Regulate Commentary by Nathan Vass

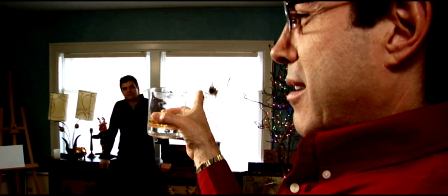I just had very different things I wanted to say than she does her that's an excellent book but it's got different aims and uh some beautiful dialogue
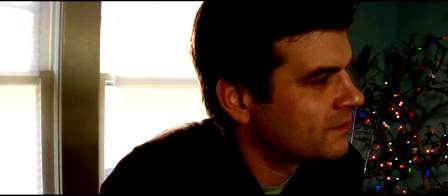a lot of the dialogue in this movie though uh is my own and does not come from the book uh some of that not least of
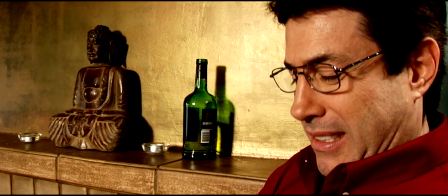which is the final monologue is also here when ryan uh tells him off about this uh him pretending to know a bunch of
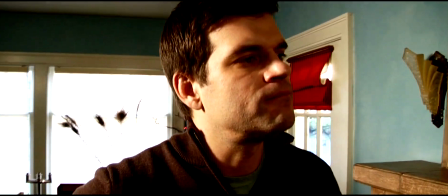trotskyites i i think we we needed to have this because it's just not conceivable or expected,
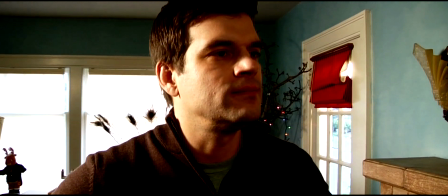I suppose, for the new husband to just basically, you know,
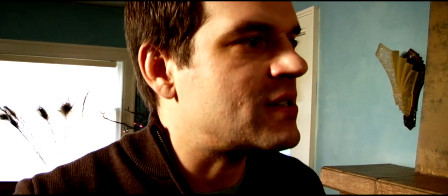bend over and not react to the manner in which this ex-husband is treating his wife.
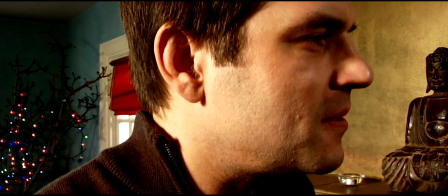There is always an unspoken hierarchy involving
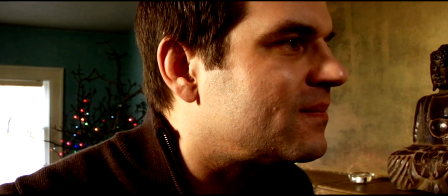people who have had affairs with the same woman or man, and that is coming to the fore here where Ryan feels the need to assert himself. He wasn't the original guy, but he believes himself to be a better guy. I'm generalizing there.
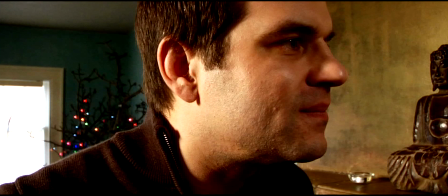And so he, the character, he lays down the law and calls out Vincent at his own game here, this time effectively. Also, there just needed to be some more moments of Ryan's acting in this film. He's far too good an actor to be relegated to not having at least this moment and a couple others.
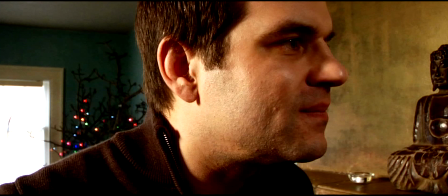Because, man, he's good. That's part of the reason why we stay on Ryan for this whole darn thing. We know what John's thinking. We can intuit that by feeling the strength of what Ryan is imparting here. And I want to hold on Ryan, not just because his acting is so strong, but also emotionally.
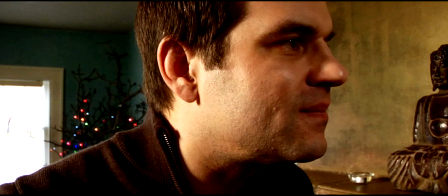I'm interested in seeing this character's response to
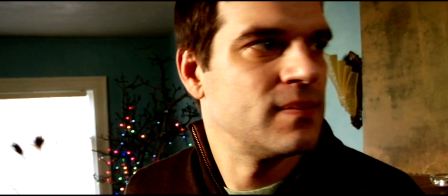what we've just seen and that's more interesting to me than John's response which
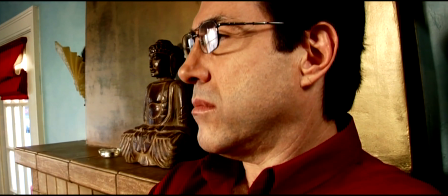we go to in a more linear fashion rather than cross-cutting we just go to John here and stay with John
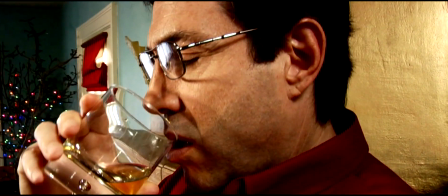as he lets the impact of Ryan's telling off sort of
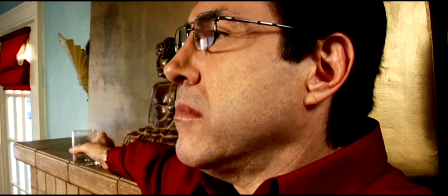sink in again spending some alone time with the unlikable character here because he is human as well.
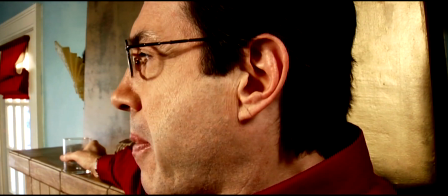This particular take was chosen because there's this lip quivering thing that John does towards the close of this that I was pretty darn happy with right there.
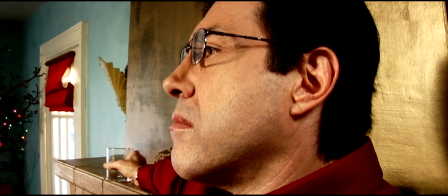In another cut to black as we move on to this I hope we've by now established that cuts to black in this movie imply
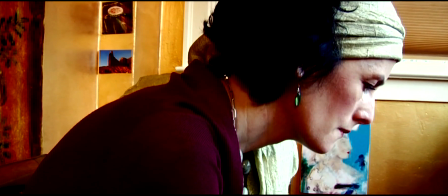breaks in time and this is supposed to be a little later on the same day.
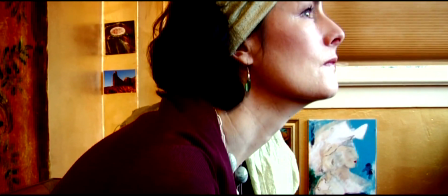Eleanor is exhausted. She's upstairs in her sort of her sacred quiet space.
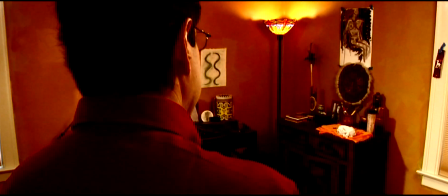We We don't establish whether this is a bedroom or not, or just sort of a study of sorts.
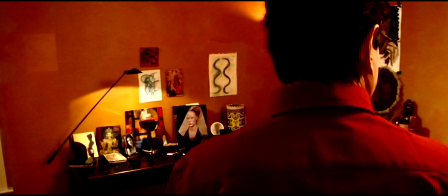I conceived of it as a study. Largely undressed. We left this as is. The picture frame is our addition. That's the remnant of the picture frame you see up on frame left.
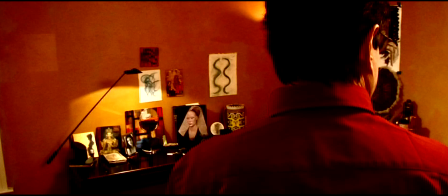It's something we put in. Everything else, though, including the cover of that Hans Memling book, which I'm really happy is visually easy to pick up on. So we have John entering the space that we've previously only seen in that
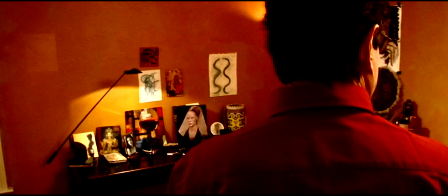mental montage that Miss Eleanor was having as her thoughts were roaming about the house. And I liked the visual conceit of John intruding on that space, on that mental space.
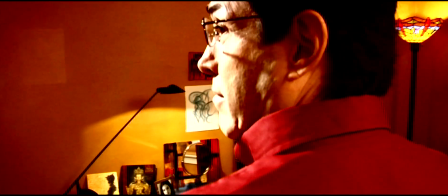This is a space we haven't seen in literal linear storytelling time yet, and he's walking into it quite literally.
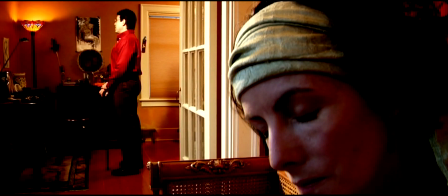This is a new shot. We had an alternate shot of the very same exchange of dialogue, but in going back to raw footage, you know, it was,
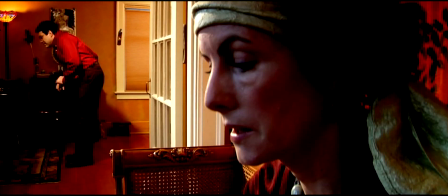again, I was not as good a director in however many years ago.
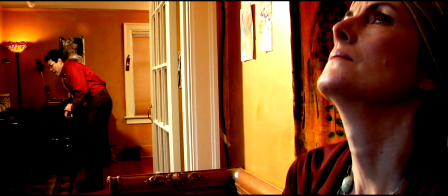I'm not going to say I'm a great director, but I was just not as good as one then, and I like to think I'm a little better, especially at doing selects now. And this, I think, just has better performative quality. Another reason we were able to do different takes is that we were able to use takes that we didn't think were usable because of sound.
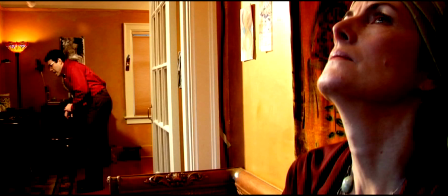There were some misunderstandings involving the audio of this film, and some new information came to light that revealed that the very excellent on-set sound engineer, Tara Munoz, just did a fabulous job, which I was not aware of until much later,
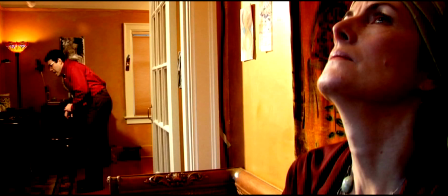which I feel bad about. she did some killer work that is not has was never recognized until now there were some just issues that covered up otherwise excellent work of hers and because her work was excellent and
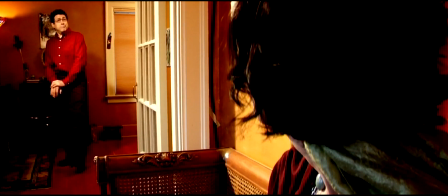now that we were able to see that and re-looking at the audio we're able
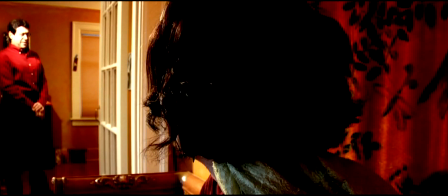to use some different footage that had better performative quality what i like here is how the focus will go to Eleanor's hair, putting us more strongly on her side. We are visually already on her side because quite literally the camera is where she is,
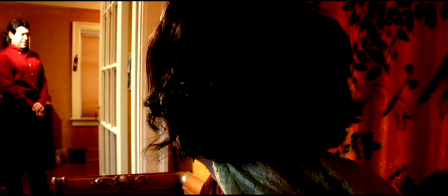but I wanted to throw John even further out of our frame of mind here and really get us in Eleanor's headspace, pushing John to the corner of the frame,
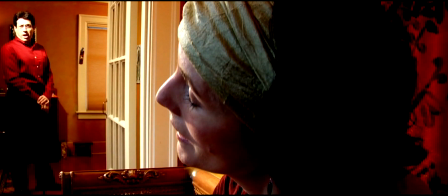having Eleanor just overwhelming it, and this turn of the head, that sort of head,
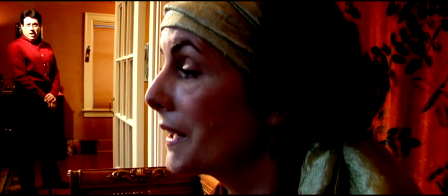not quite toss but head toss of exasperation just works for me slightly
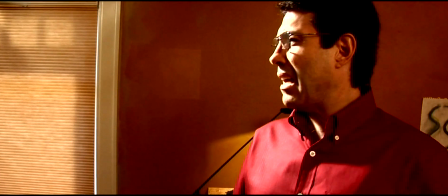different color balance for this shot hope it doesn't distract i used this shot instead of some other ones
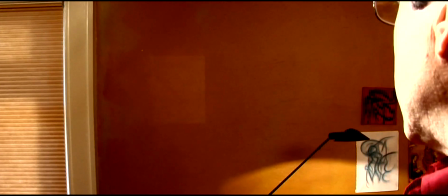that had matching color balances to the other footage in the remainder of the scene because i like his
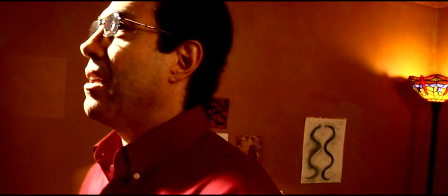uh reaction to that frame on the wall i like to think it um used to be a family portrait of the two of them, including their daughter, and its absence has now become a presence.
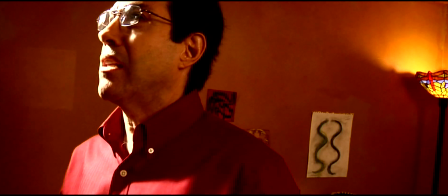And the way he registers that is just the right combination of wistful and frustrated,
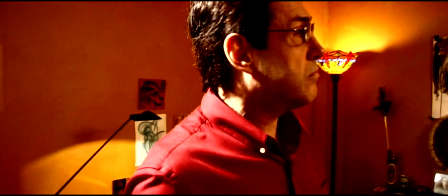which he then somewhat childishly expresses in his outburst here in a moment, and trash-talking the husband and so on.
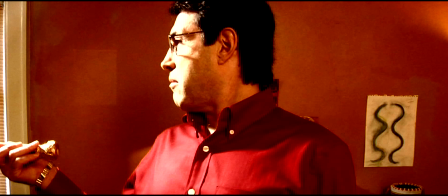The pointing the cane was a heck of a gesture, and I wanted to suggest it visually without showing it all the way. It'd just be a little too much to have some guy pointing a cane at somebody else in the same room as them. But I like to think that just having that intimation in the corner of the frame gets the idea across.
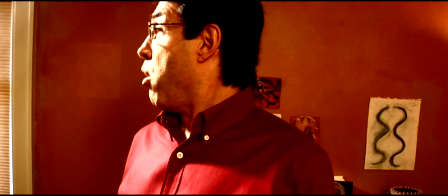His voice cracks a little when he yells as he's just about to hear.
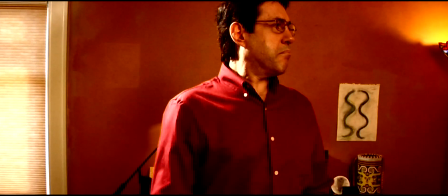We use this take for that reason, among others, because it reveals, you know, it's the child inside of him.
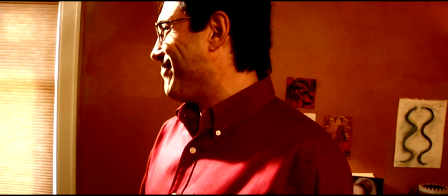The child is the father of the man, as they say, and this hurt boy quality.
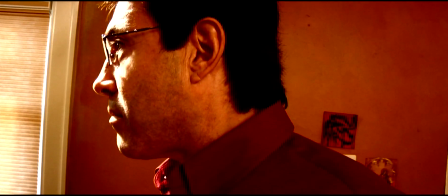I, for one, like hot lighting.
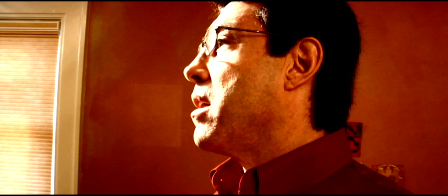I'm one of these people who loves Robert Richardson and gets excited about creative, you know, over and under exposure. And we do have some pretty hard lighting on for this whole movie. And I like that, you know, the detail in John's face.
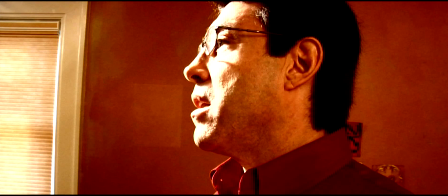I mean, it isn't even there. It's just blasted into white. But the eye is drawn to the point of highest contrast. And I think that it's worth it, just as in real-world photography, you often you color correct for accuracy whereas in cinema you color correct for emotional
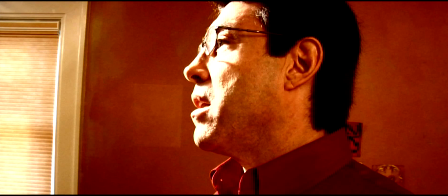truth color correct for emotion same thing with exposure we expose for emotion not for you know is this a perfectly exposed image in uh technical terms absolutely not but um i think it it's better to communicate the harshness of what's going on here with the tools of cinema
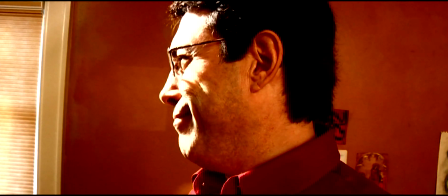that we have at our disposal if we don't use those tools we may as well be mounting this as a stage play and Another example of possibly being over-creative is
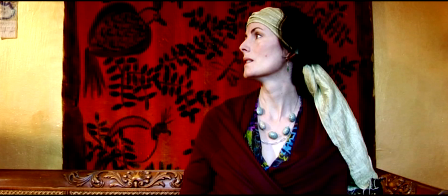this thing where we hear her say, go away, and then she actually says it. I hope the audience, I hope people get that we're just trying to, you know, she's trying to say it.
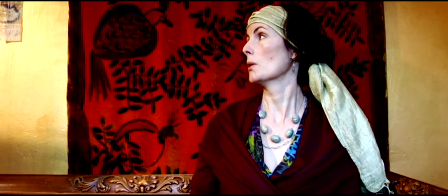She's saying it in her head. She builds up the nerve to say it out loud. And then we have another image sound discontinuity, the longest one coming up right here,
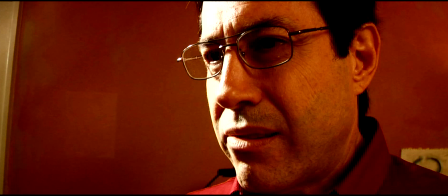where we've got John really taking that comment in, go away, while he's blabbing about something else.